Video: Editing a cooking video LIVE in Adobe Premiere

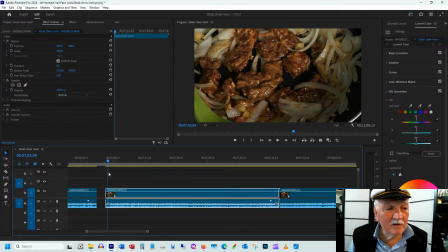[53:45]
And because the sauce that has been marinated in is brown, it's a bit hard to tell which piece you've got that hasn't been turned over yet.
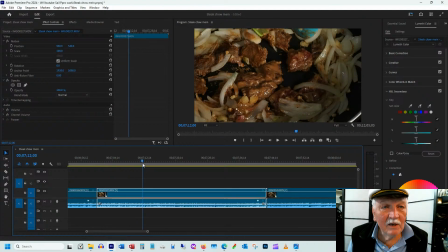[54:00]
So let's do that. I'm going to leave the close-up. I like that close-up. It's nicely in focus.
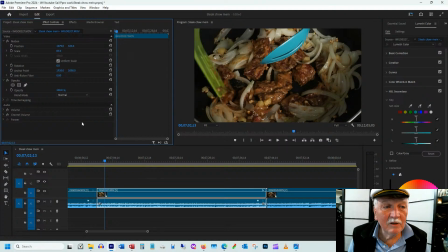[54:07]
The fast shutter means that the motion of the spoon is very nicely defined. So we'll leave all of that. Okay, what are we doing? I think here. So we're going to come to here, and we're going to cut this here, and then we're going to keep the rest of this.
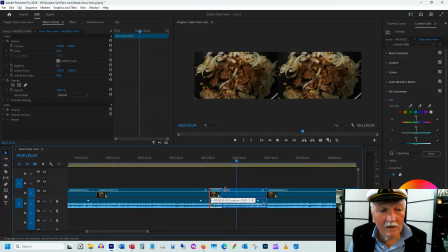[54:29]
Okay, so here I think we're adding a bit more
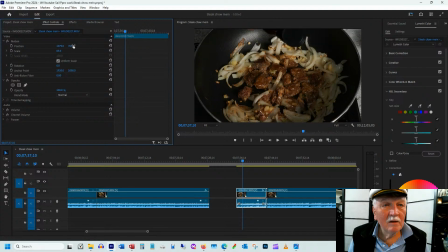I don't. This wasn't well planned, so we don't really see the bottle. So we're adding a little bit of sesame oil here
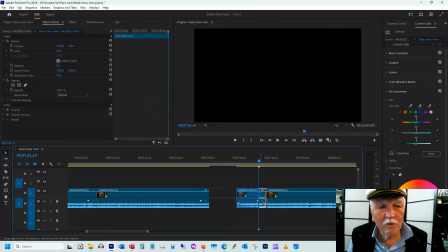[54:56]
because the oil got absorbed by the onions and
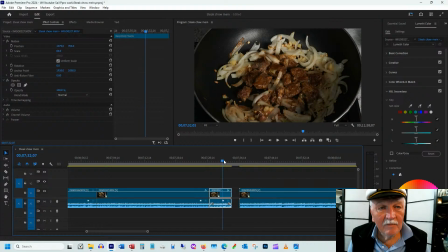[55:02]
the ginger, and we want it to fry nicely. We should have seen some of the
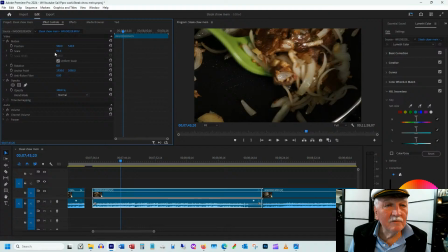[55:15]
bottle itself. Okay, that's here. Let's have a couple seconds of stirring, and see there's that good sizzling sound.
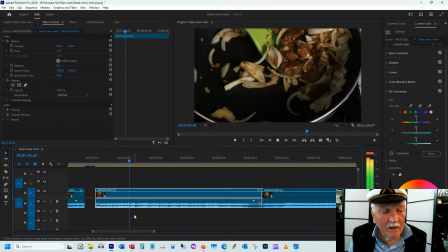[55:24]
And I keep all of these recorded room sounds in the video,
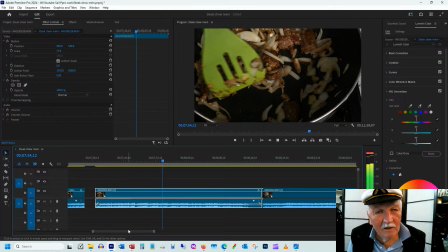[55:32]
because when I watch other people's videos, I like the sizzle because it really tells me that it's going to be good stuff. I mean,
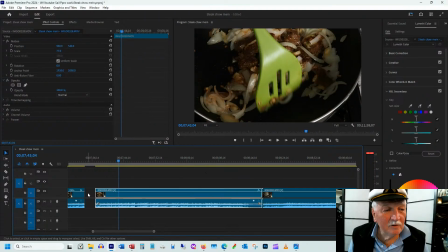[55:42]
the sizzle isn't what makes it good, but the sizzle adds to the feeling of being there.
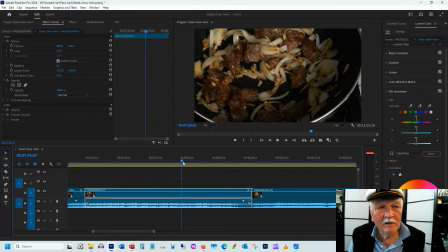[55:48]
Okay, so we're going to do that. And now we're going to, again, cut this here. So this is one long clip. Normally I would have made one clip for the flipping and another clip for the putting in of the bean sprouts.
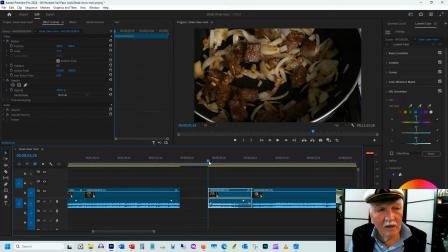[56:03]
So let's make this shorter. And we're going to have a scientific measurement of a handful of bean sprouts. We're going to stop there. So the action is there.
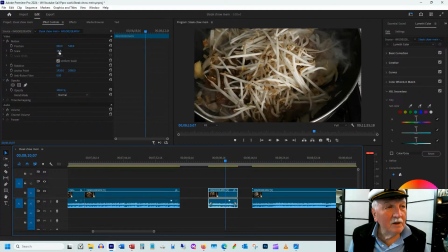[56:18]
And we're going to make this crop in even more. Hello, where's the top of the image?
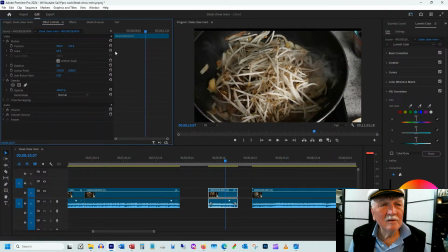[56:25]
So you can see it getting black at the top. So that's where it's too far down. And yeah, that's my shot of adding bean sprouts.
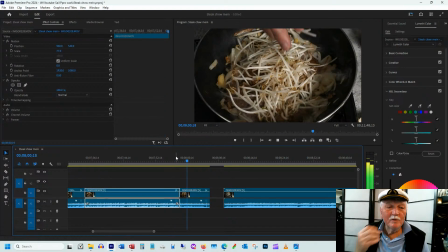[56:37]
And the voiceover will talk about the scientific measurement process that I've used for deciding how much bean sprouts.
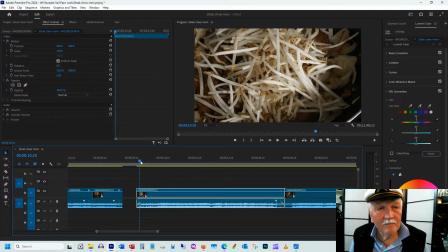[56:47]
And I've decided I don't really like bean sprouts. So now we're going to stir this. Take out the first couple of seconds.
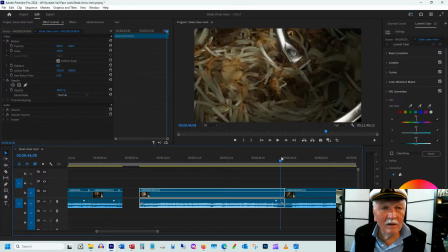[56:56]
And stir. And again, leave the action of closing the lid.
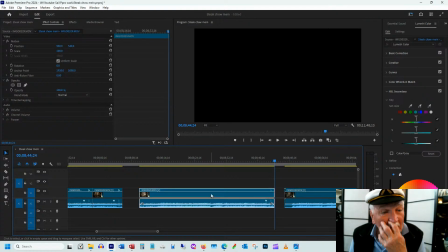[57:03]
Okay, so how long is this thing? 34 seconds. 34 seconds of watching this cook is probably too long.
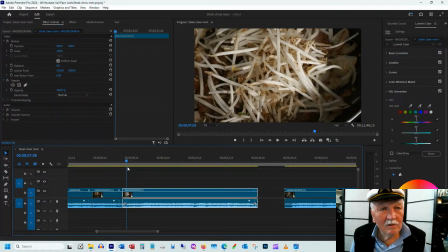[57:10]
Okay, it starts off with no action, so we don't really want that. So let's get over a little more.
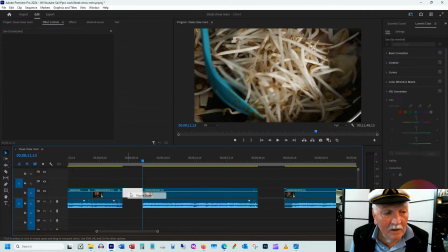[57:16]
So now we're down to 29 seconds. It may make this shorter later on.
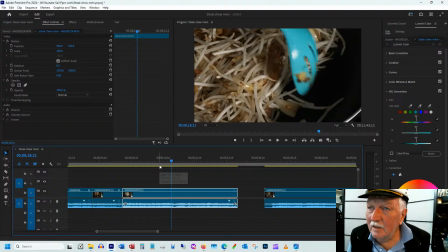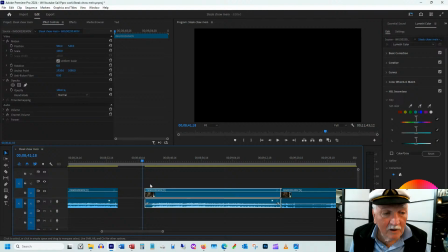[57:28]
If you look here, if you can see this, this is the beginning of a clip. And these first 8 frames there's no sound.
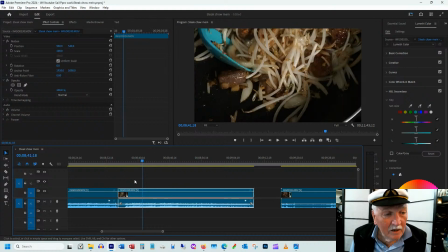[57:36]
So when you bring these two together, and this is just this camera, sound,
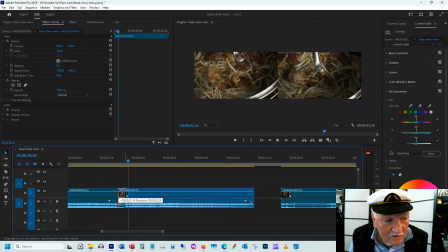[57:46]
no sound. And I don't know why it does that. So I'm also not that interested in it.
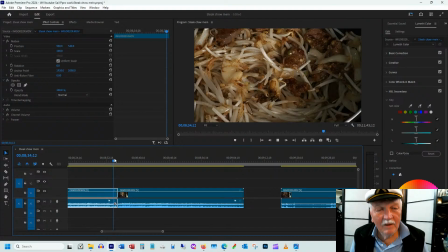[57:53]
I can always afford to dump a quarter of a second.
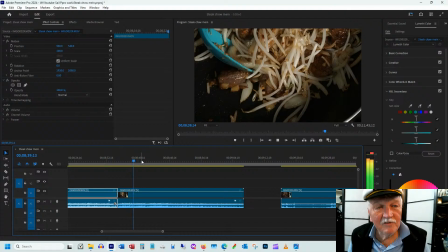[58:00]
Okay, what am I doing here? Let's make this a bit smaller so we have...
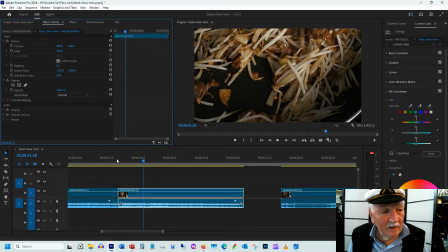[58:04]
see, otherwise, if we didn't have that, so here, we're going along here, we have a jump cut.
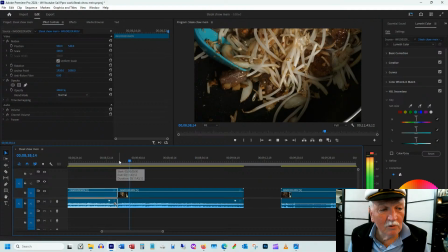[58:11]
Because, we don't, because it didn't move. But changing the crop, the zoom,
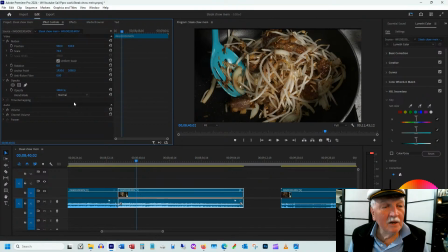[58:20]
eliminates the issue of a jump cut, because suddenly the viewer is seeing it slightly differently.
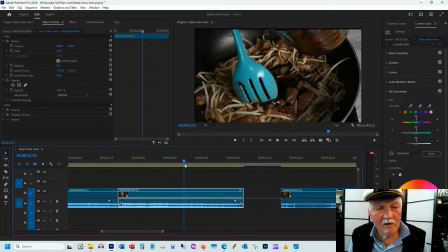[58:26]
Okay, what are we doing here? Now we're pouring in that sauce mixture that we made of soy sauce and beef broth and oyster sauce. Again, we got a lot of good action. We're going to come to the end here.
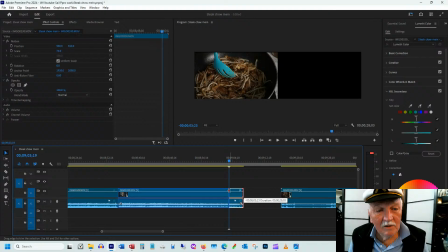[58:39]
And in 3 minutes, I need to rush out of here.
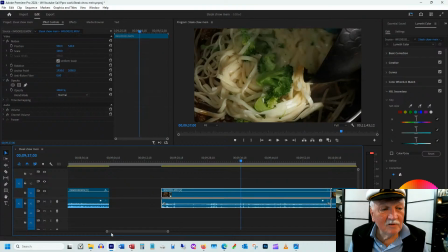[58:44]
So now, what is this? This is just a close-up of the...
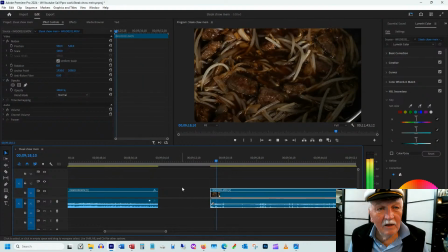[58:50]
What is this? This is a close-up of the bubbling.
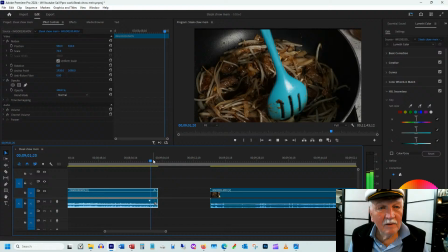[58:57]
Yeah, we don't really need that. We don't really need the lid.
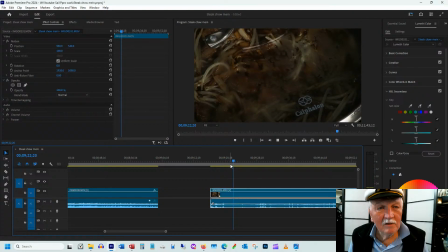[59:02]
Let's take the lid off. Hello, where's my lid coming off? Okay, let's leave this on here. So it gives us the impression, the viewer the impression that time has passed, because
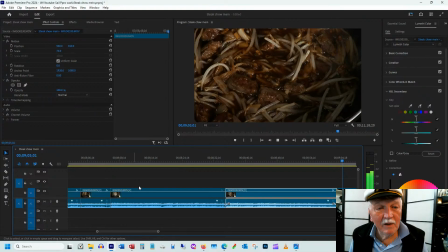[59:21]
he's had time to take the lid off and put the lid back on. Okay, we got some bubbling.
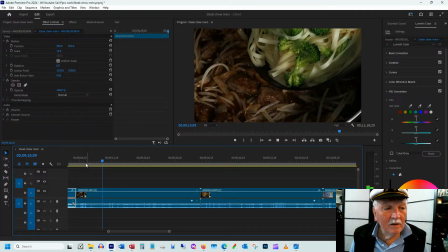[59:28]
We're going to add the noodles. Does that make sense?
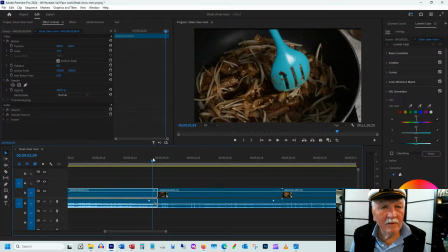[59:34]
Yeah, it makes sense. We're going to add the noodles.
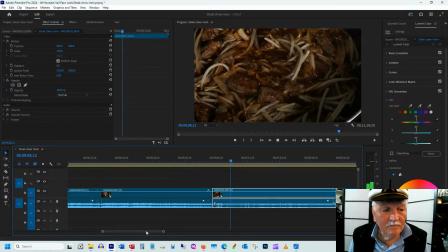[59:43]
Nah, the meat bubbling is boring.
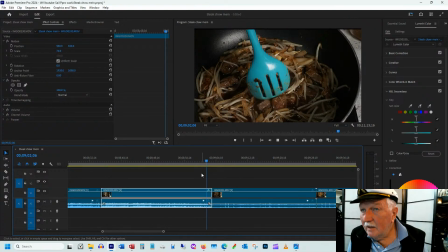[59:48]
Maybe if I'd been zoomed in even more. Okay, so now we're here.
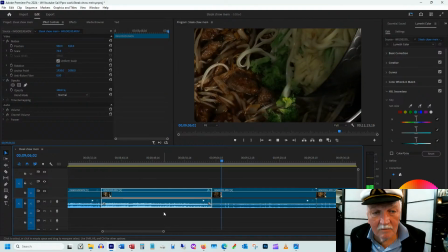[59:56]
Put the noodles in,
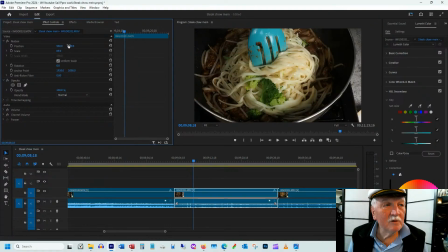[59:59]
and let's make this again zoom out a bit so we have more of the action of the stirring of the noodles into the sauce.
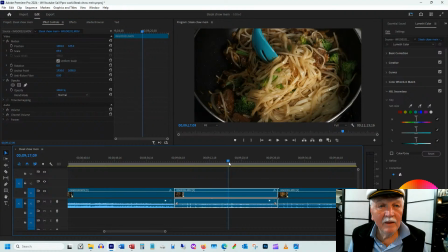[60:09]
It's starting to look good. I can almost taste it now. That's a nice color of noodle there.
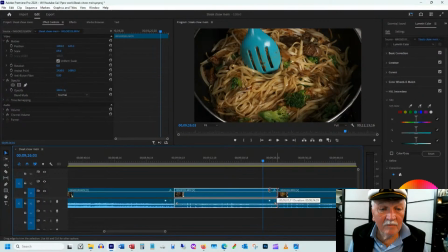[60:14]
Let's stop there. Okay, we're at 9 minutes and 28 seconds.
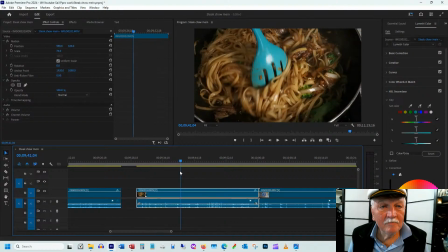[60:23]
Gonna mix it some more. We don't need that much because we do have enough time. And we're adding the green onion. A bit more mixing.
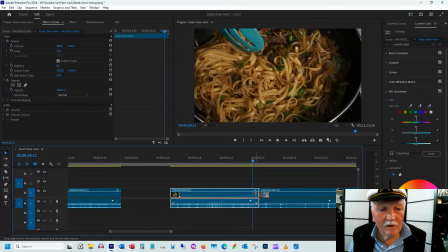[60:41]
Oops, let's cut on the action. There's some action.
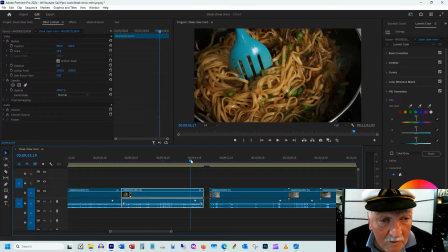[60:47]
Okay, so now we're at 9 minutes and 44 seconds. We're going to serve it.
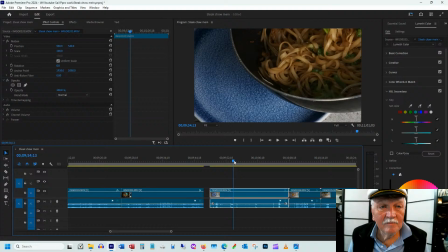[60:53]
Let's go here.
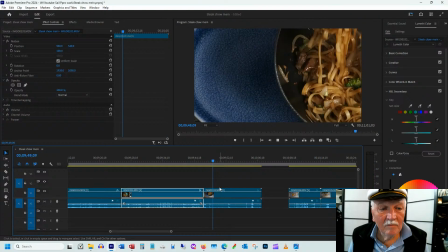[61:03]
Let's zoom way out here so we can see what's happening. Okay, come through here. Can we get down a bit more? Yeah, I like that.
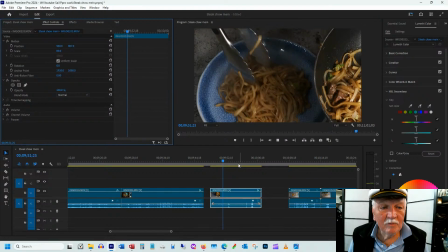[61:17]
And we're going to serve that out, put it on a plate. We're going to do 2 grabs. And I'm cheating a little bit there because I'm looking for the pieces, so I'm not going to show that.
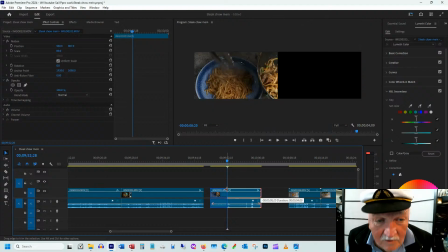[61:32]
Okay, that's good. How many seconds is that? It's only 4 seconds. That's too short, so let's make it a bit longer at the beginning.
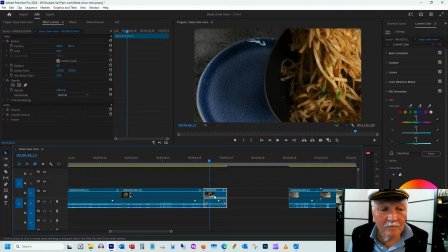[61:42]
If I make it a little bit longer, now I'm up to
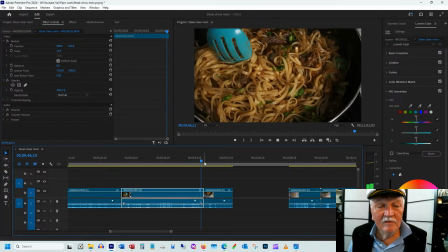[61:48]
7 seconds. So 7 seconds is nice. There's action all along. That's good.